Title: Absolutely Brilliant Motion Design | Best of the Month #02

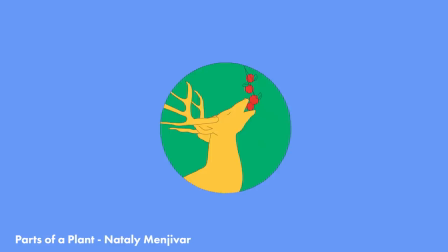parts of a plant by natalie maniva is just a super cute and charming educational animation
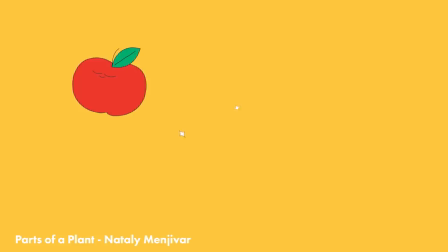about plants and pollen and it's just so nice and pleasing to look at i love this design
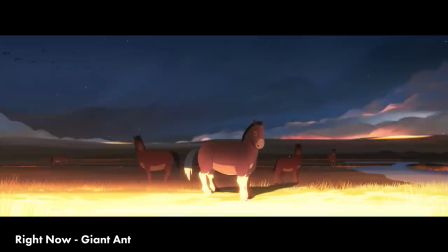this helps plants spread and grow in new areas right now by giant ant proves without a shadow of a doubt
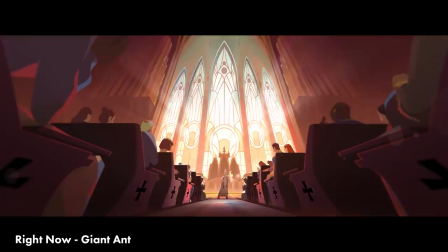they are at the top tier of animation and storytelling and this might be the greatest example of the peak of modern motion design and animation the
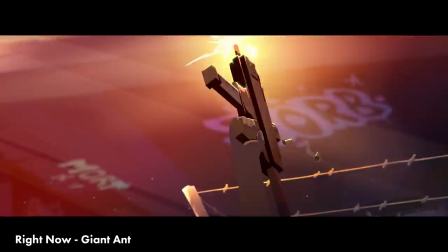design is fantastically stylized and detailed with beautiful lighting in particular the composition is incredible and the animation is flawless.
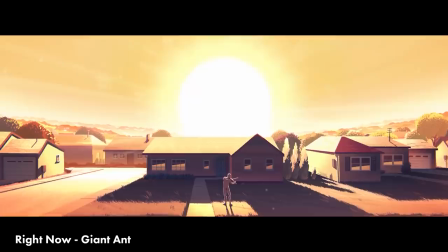But it's the story that is so poignant and relevant now that takes this to the next level when we thought we were already at the rooftop.
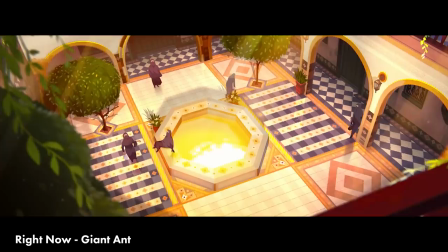I'd be very surprised if anything can top this this year. Every frame of this is incredible.
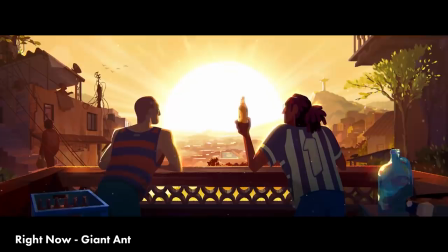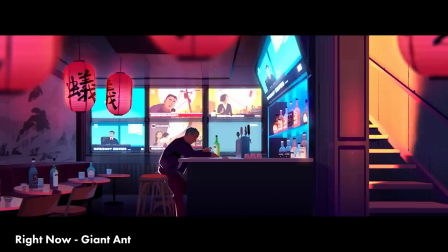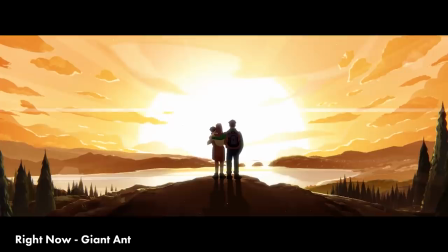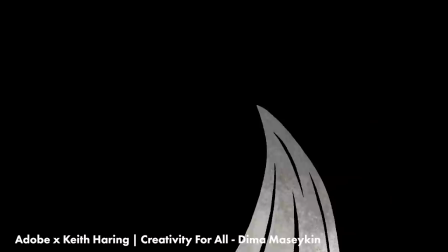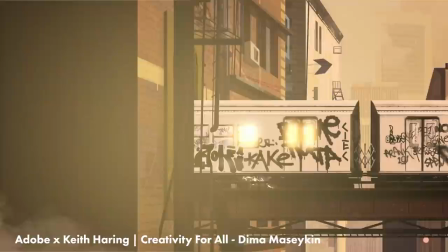Dima Mazaykin directed this spot for Adobe and Keith Haring called Creativity for All.
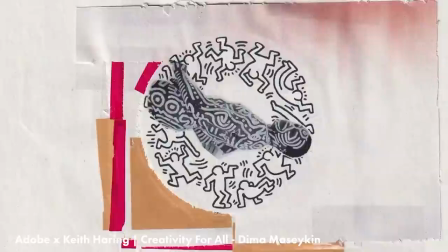It is just a great combination of mixed media, 2D animation, and it's so effortlessly cool.
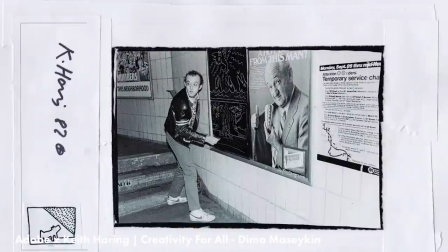And effortlessly because that's what it feels like. but I know and you can tell that there are hundreds probably thousands of hours went into this and it really paid off.
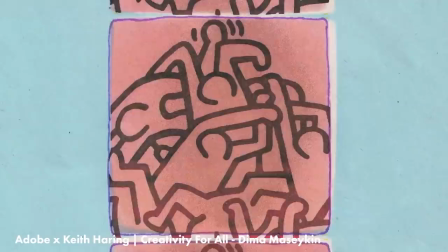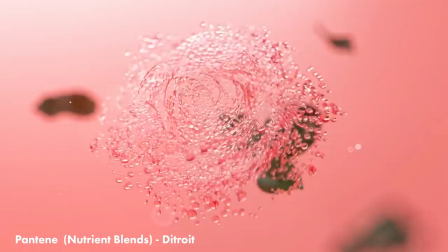Detroit released this spot for Pantene's new nutrient blends and there's almost a genre now of cool 3D shapes and elements to
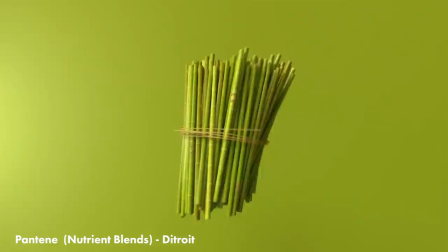represent freshness and smell and all the things you can't communicate visually and this is just a masterful example it is so clean.
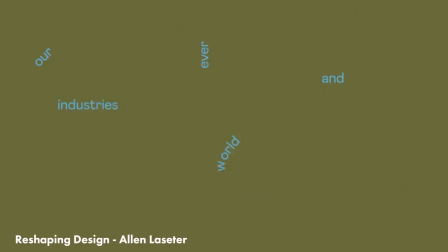Reshaping Design by Alan Lasseter, who is one of my biggest motion design idols,
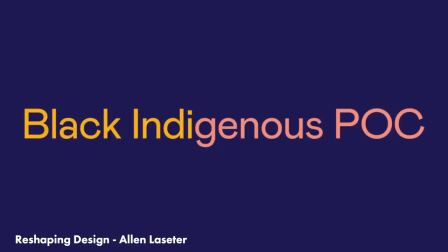created this stunning piece full of wonderful gradients, colours and textures that all work together so exceptionally.
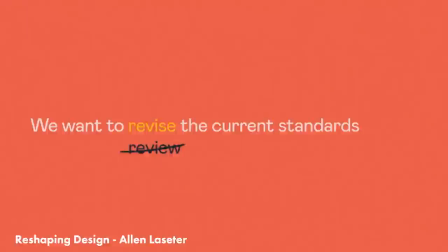And this was to promote an excellent community project for Nashville Design Week.
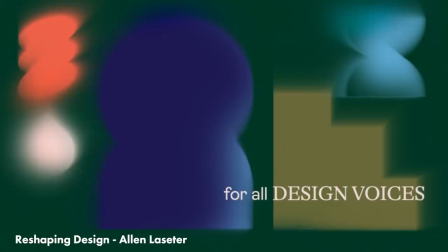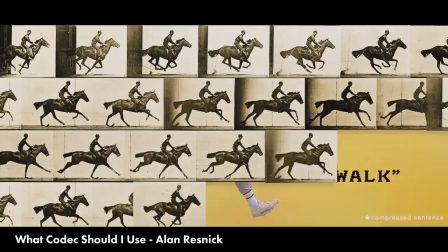Alan Resnick released a video called What Codec Should I Use for Adult Swim? and there's not a lot of animation in this, but I had to share it.
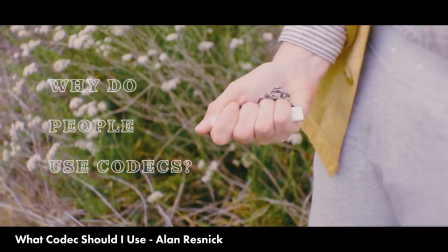It sort of blends the line between short film and tutorial as well. The closest thing I could compare it to is Captain Disillusion meets Tim and Eric,
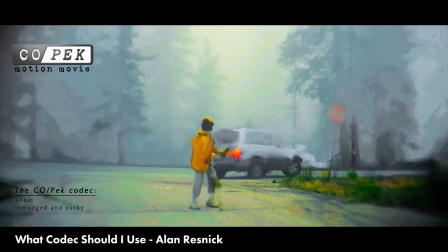and it's just so beautiful and hilarious and accurate, so you will learn what you need to learn about Codex if you do stick around to the end.
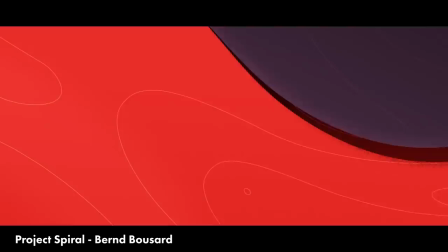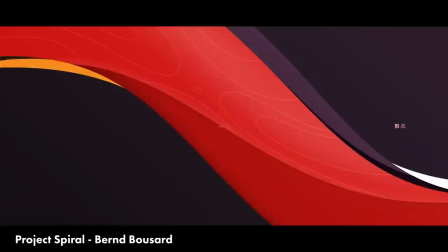Project Spiral by Burnt Bussard is an animated short that is just so expertly paced with such precise design and composition that gives it this
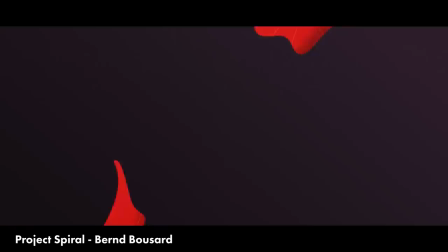epic scale and of course Bernd is a great friend of the channel he broke down some of his super simple techniques in After Effects to create some of these shots in a tutorial a while back on this channel so I can't thank Bernd enough for sharing his knowledge here and this final project turned out awesome.
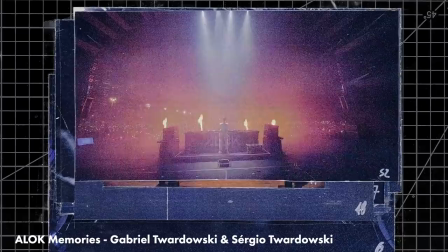Gabriel and Sergio Twardowski directing this video for a lot called Memories and this is an insane feat of animation using concert photos to create
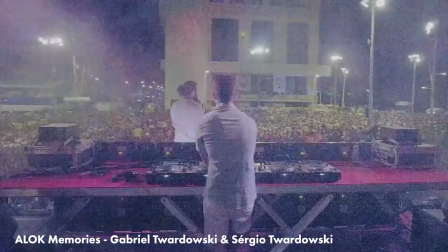this stop motion short and in the description they say it took four months of research on 30 terabytes of materials to create this sequence and i wouldn't even know
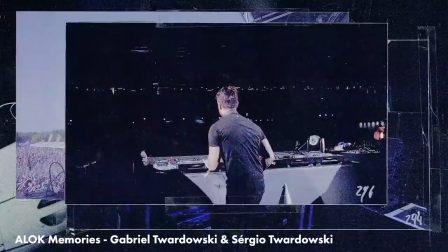where to start with a project like this this is so fantastically executed dark
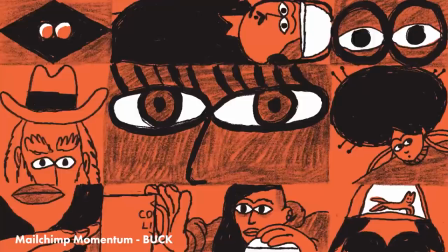did a new spot for mailchimp called momentum and i just love this scratchy pencil charming lo-fi look
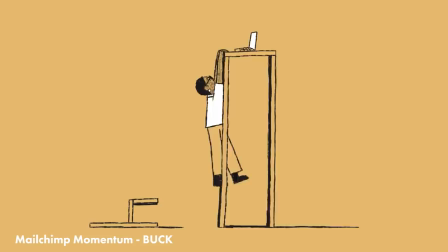the mailchimp has here and then so much amazing camera moves and perspectives at the end of the shot as well which works so well